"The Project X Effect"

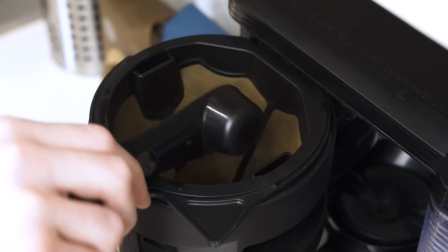Now, I drink coffee every single morning, so this box is perfect for me.
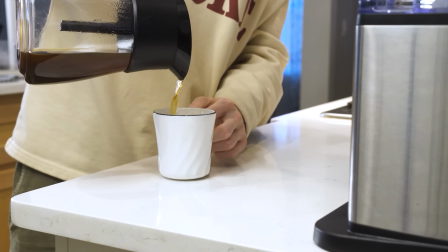I had to give the Organic Blue Boon a try, and normally I do two sugars, but this was so good, I drank it black.
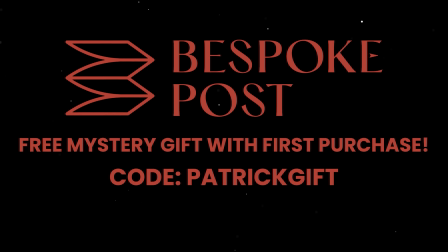To get a free mystery gift with your first membership purchase, click the link in the description and enter Patrick Gift at checkout, or go to bespokepost.com slash Patrick Gift.
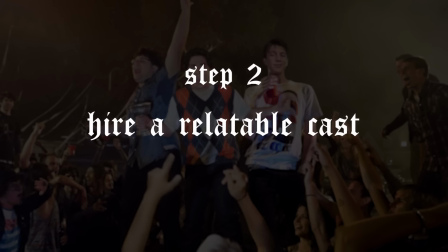Step 2. Hire a relatable cast. Casting no-name talent was risky.
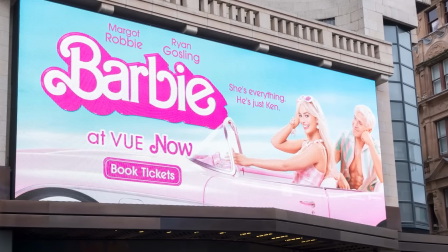As we all know, hiring A-list actors is one of the most effective ways to market a movie.
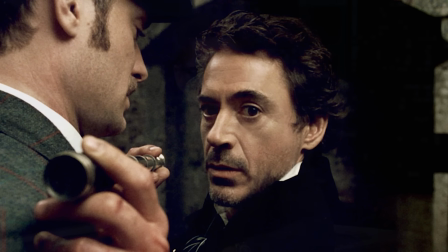However, there is a slight barrier with famous actors where their characters are hard to separate from their real-life personality,
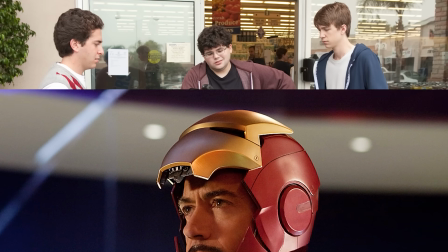or from a previous role that you always associate them with. The fact that nobody knew the cast was what allowed viewers to feel like they were just some teenagers with a camera.
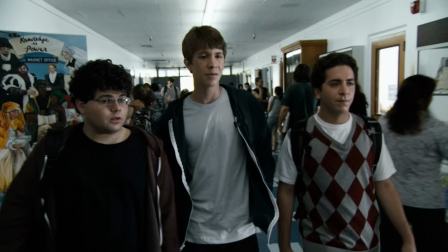The three main characters in Project X look like your regular, unspectacular high school kids.
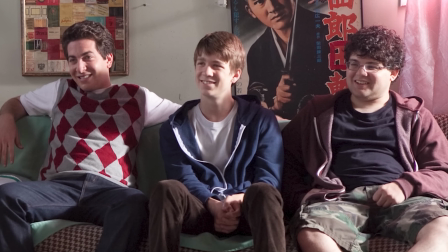They aren't necessarily nerds, but rather anonymous, almost invisible. That's what makes them feel so relatable.
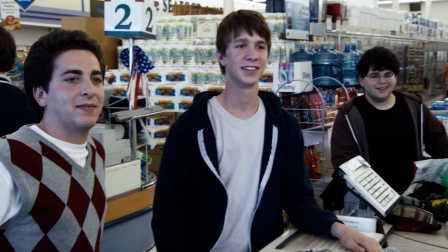They sort of blend in, just like most of the people you went to high school with.
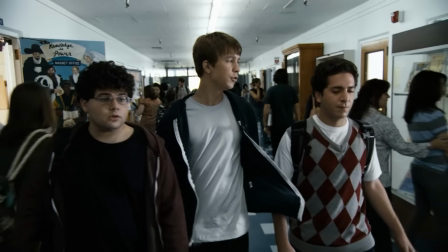Even the high school they filmed in is depressing, outdated, and prison-like, which is extremely accurate to American schools.
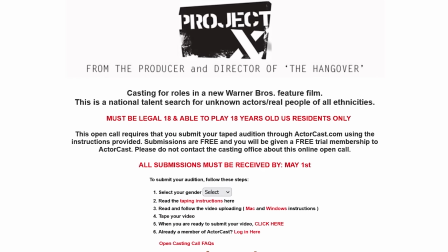To find inexperienced actors, the casting directors created open auditions on the website projectxopencall.com.
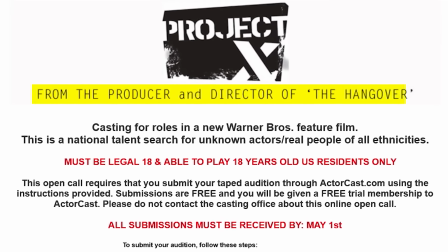The header on the site let people know the movie was created by the same producer as The Hangover, which was a $277 million box office smash hit.
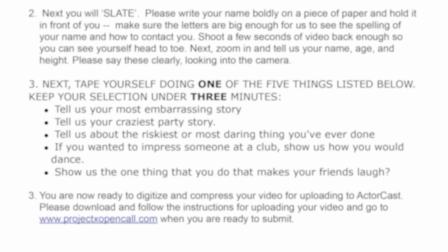People were asked to submit a three-minute audition video with the following guidelines. Tell us your most embarrassing story.
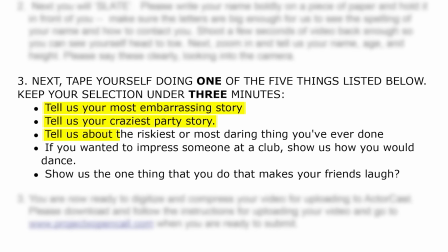Tell us your craziest party story. Tell us about your riskiest or most daring thing you've ever done.
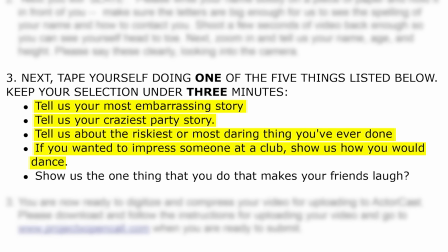If you wanted to impress someone at a club, show us how you would dance. Or show us the one thing that you do that makes your friends laugh.
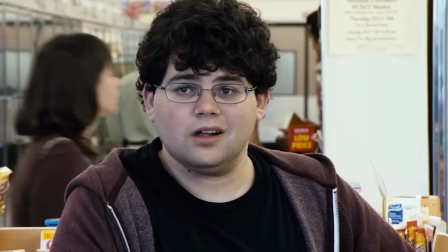After sifting through tens of thousands of submissions, they were able to discover one of their leads, Jonathan Daniel Brown, otherwise known as JB.
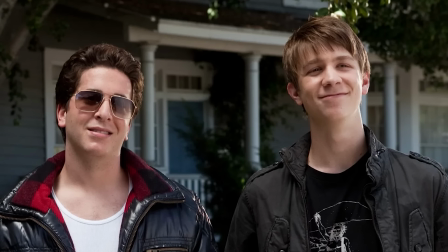The other two leads, Thomas Mann and Oliver Cooper, were found through traditional casting.
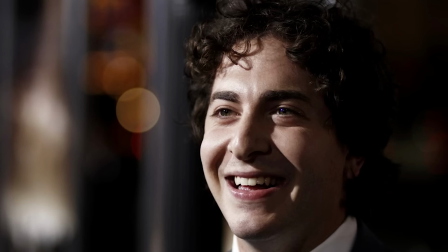Thomas had acted in one movie previously, and Oliver had no previous acting experience, which is surprising because many people felt that his performance carried the energy throughout the film.
What up my lovely females, this is your boy Costa, your host for the evening.
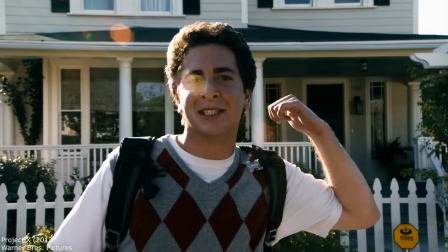Behind me is Thomas Cub's house.
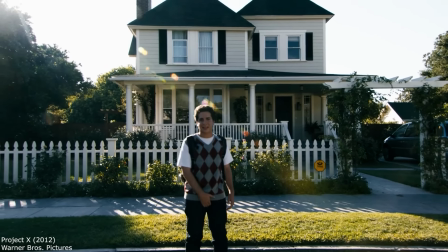Today is Thomas Cub's birthday, and this is Project X. It's also worth mentioning that the trio does kind of resemble the cast of Superbad,
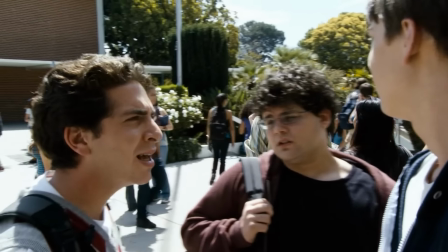not just the way they looked, but even their characteristics.
This was likely intentional as well.
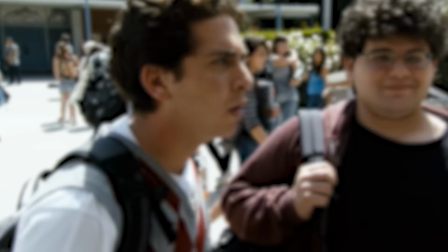As mentioned before, these actors were no names in Hollywood, so casting people that looked or felt like the Superbad crew,
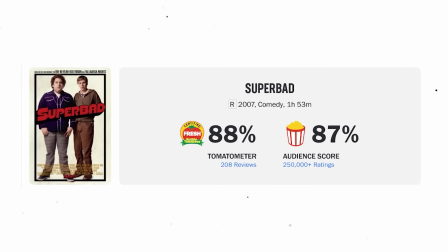which was made just a few years before and already secured a legacy as one of the most accurate depictions of high school Americans in cinema,
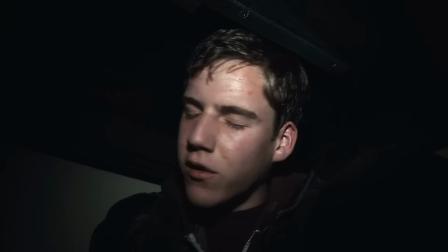was definitely a big-brained decision. There also was a fourth member of the crew. His name was Dax, otherwise known as Dax Flame on YouTube.
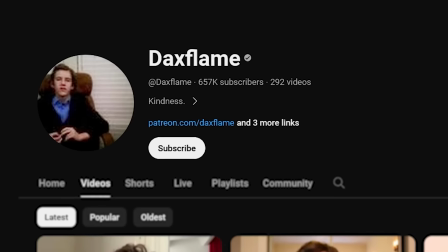Another possible marketing strategy, as Dax had a large subscriber base of likely the target audience for this film.
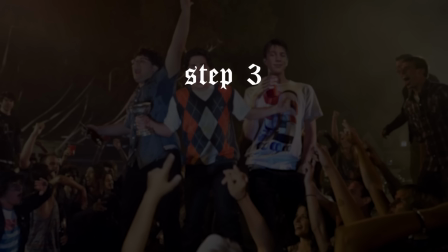Plus, his character ties perfectly into Step 3. Step 3. Film like an amateur. Dax was the man behind the camera.
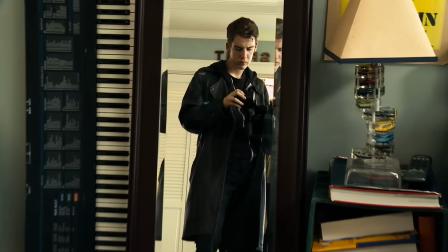In the beginning of the movie, you learn that he is filming a home video of this party they are throwing for Thomas' birthday. So when you see shaky transitions between scenes, or characters not being perfectly in the frame,
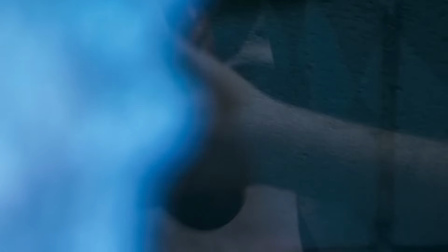or the quality and focus of the footage varying in every shot, it helps sell the idea that this entire thing is just a home video.
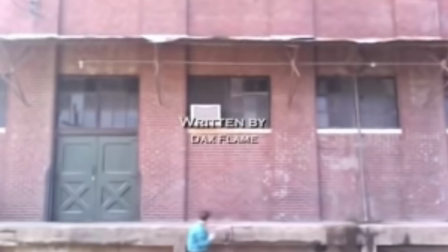Dax was also a bit of an amateur filmmaker in real life, adding another layer of authenticity.
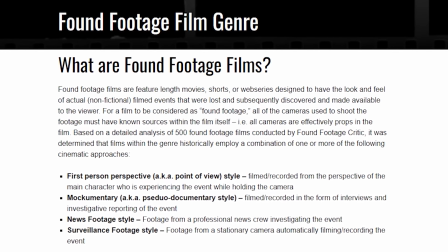This film style is commonly referred to as found footage, which created perhaps the most realistic component of all.
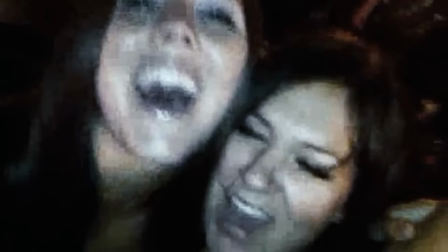Some of the footage that made it into the film was just one of the random extras holding a phone and filming what was going on.
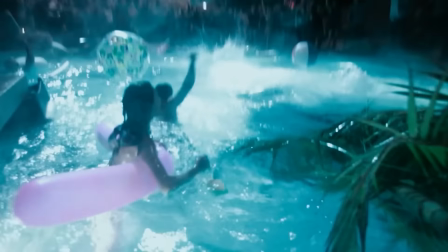The production crew passed out camera phones, blackberries, and handycams to the partygoers.
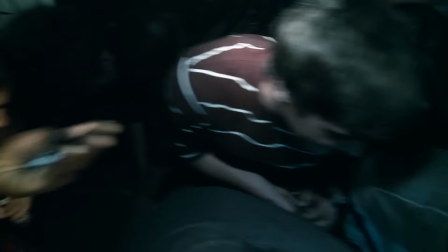Their vision being if a party this wild actually happened, many of the attendees would pull out their phones and film the chaos.
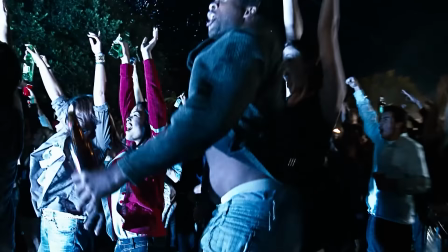The production crew thought it would be extremely difficult to manage this many extras. With 200 to 500 people showing up daily, how would they track the phones?
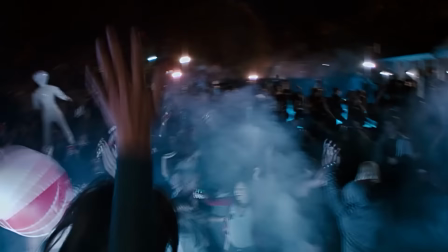How would they make sure the same people are coming back every night? But they saw the opposite result. The extras were extremely cooperative and didn't even want to leave. Keep in mind, this movie was filmed for 25 nights in a row. And they didn't just stage a party.
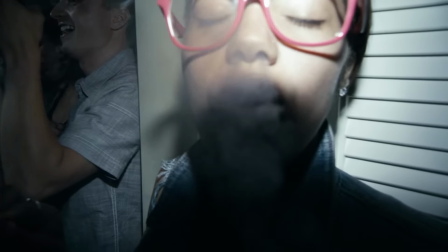They were partying. There technically was no downtime. While the production team was organizing the next scene, they still had a DJ playing music.
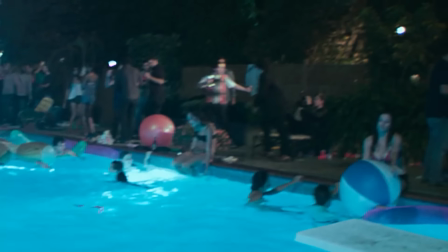People were dancing, swimming in the pool, for 25 days.